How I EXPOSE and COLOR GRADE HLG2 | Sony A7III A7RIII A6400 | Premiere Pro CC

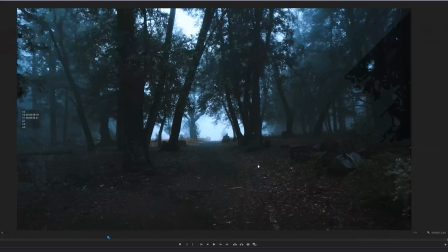[11:18]
could drop temperature bluer kind of creates a little bit of blue in there and I feel like that looks pretty good already I mean I'll show you guys before
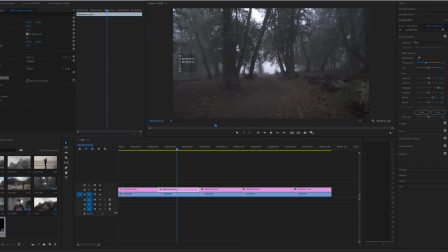[11:28]
and after it's before and here is the after pretty big difference all right so this next clip I just have you know a basic
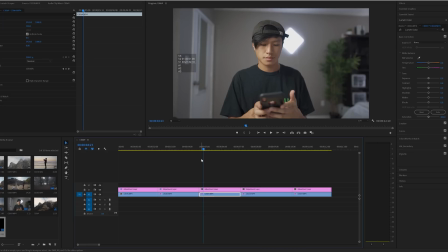[11:37]
clip of me inside the office just a normal average headshots and this is shot in HLG and already off the bat it looks pretty good like I like I feel like I could even use this as final edits but you know I kind of want to shift the tones a little bit change
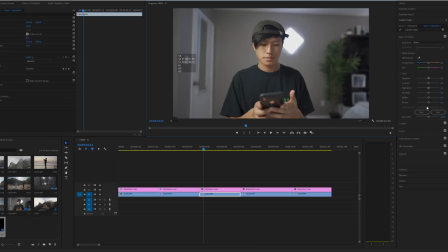[11:53]
my skin tone and maybe give it like a little more stylized look to it so I like to actually use cold for these type of headshots
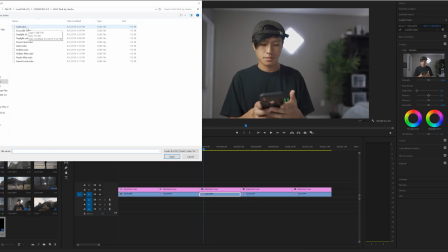[12:02]
I find that it kind of gives off a really good skin tone at least for me so I'll just import this and already it's much more bluer my skin tone is a little bit more orange and it's really not too much I would change I guess like I mean I think it's a little bit too blue so
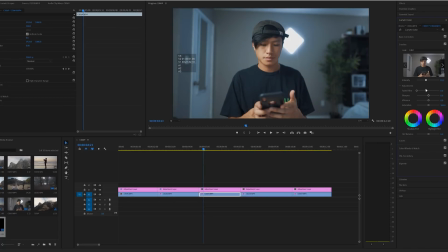[12:19]
I'll actually lower the intensity a bit kind of find a good sweet spot right here lift up the mid tones with highlights kind of bring that kind of make it a little even bring up the whites I
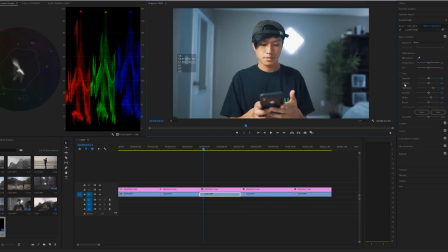[12:37]
do think maybe my skin tone is a little bit too yellowish so what I do is actually go inside curves and I I should go into Hewer's Hue, lift this up ever so slightly, and it kind of gives me slightly more reddish tones in my skin. And that's basically the gist of it. That's basically what I do for these certain headshots.
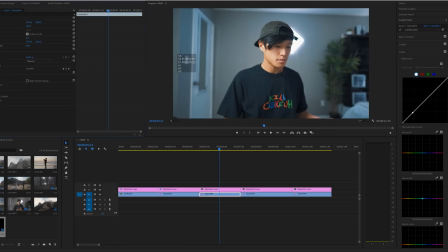[13:01]
And I'll show you guys the before and after. Kind of brought a little bit more highlights, a little bit more contrast, and a little more oomph and stylized it a little bit more moving into this really awesome desert shots
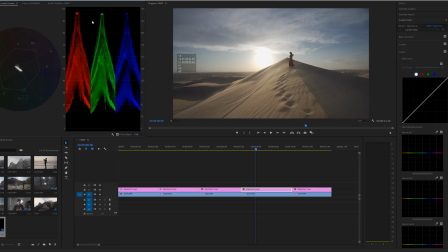[13:14]
looking at the vector scopes it looks like I'm clipping and that's probably just the Sun right there colors look all even looks like the auto white balance did do a very awesome job for the most part I think a lot of these shots are actually auto white balance and it actually
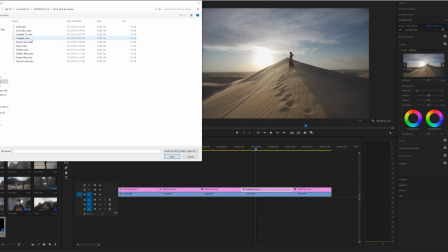[13:31]
does pretty good to go for desert heat and
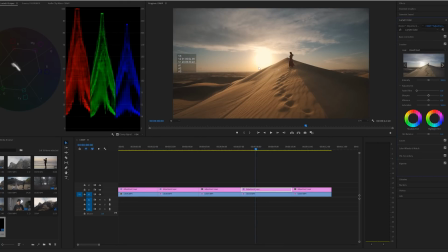[13:35]
already that's looking pretty darn good the vector scope looks pretty good looks more on the reddish sides which is what I want. I want to give off more redder tone to kind of give off a sense of heat.
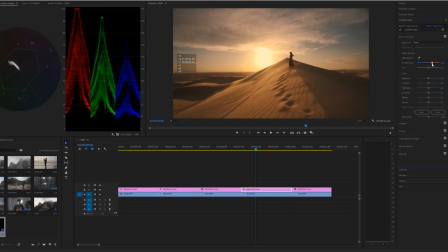[13:47]
I could actually raise up the temperature a little bit to give off a more fiery hot desert look which that looks pretty good. I would say that could pass. Okay now you know I think it looks a little too saturated right here so you know what I'm just gonna lower the saturation a bit just a little bit go say right there is pretty good I'll show you guys before and after so here's before
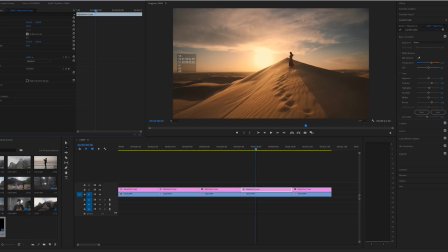[14:15]
there is after pretty significant difference definitely shifted the tones over to a much warmer hotter look I think that kind of suits the desert vibes anyways
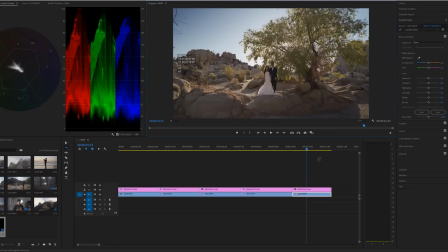[14:27]
alright so now moving on to the last shots it's a clip that I got out at Joshua Tree when I was shooting for a wedding. I would say it's already looking at the vector scopes. It looks like it's a little more reddish. It looks a little more warmer and greener than it is cooler.
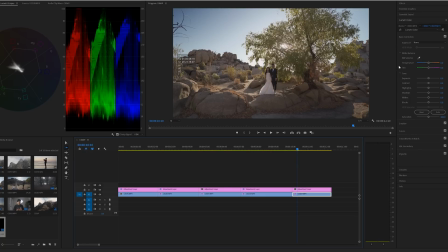[14:42]
The tones are more shifted over to yellow and red. What I could do is actually just try to bring these tones back into the middle. So let's actually shift this over to blue. Kind of just even it out right there.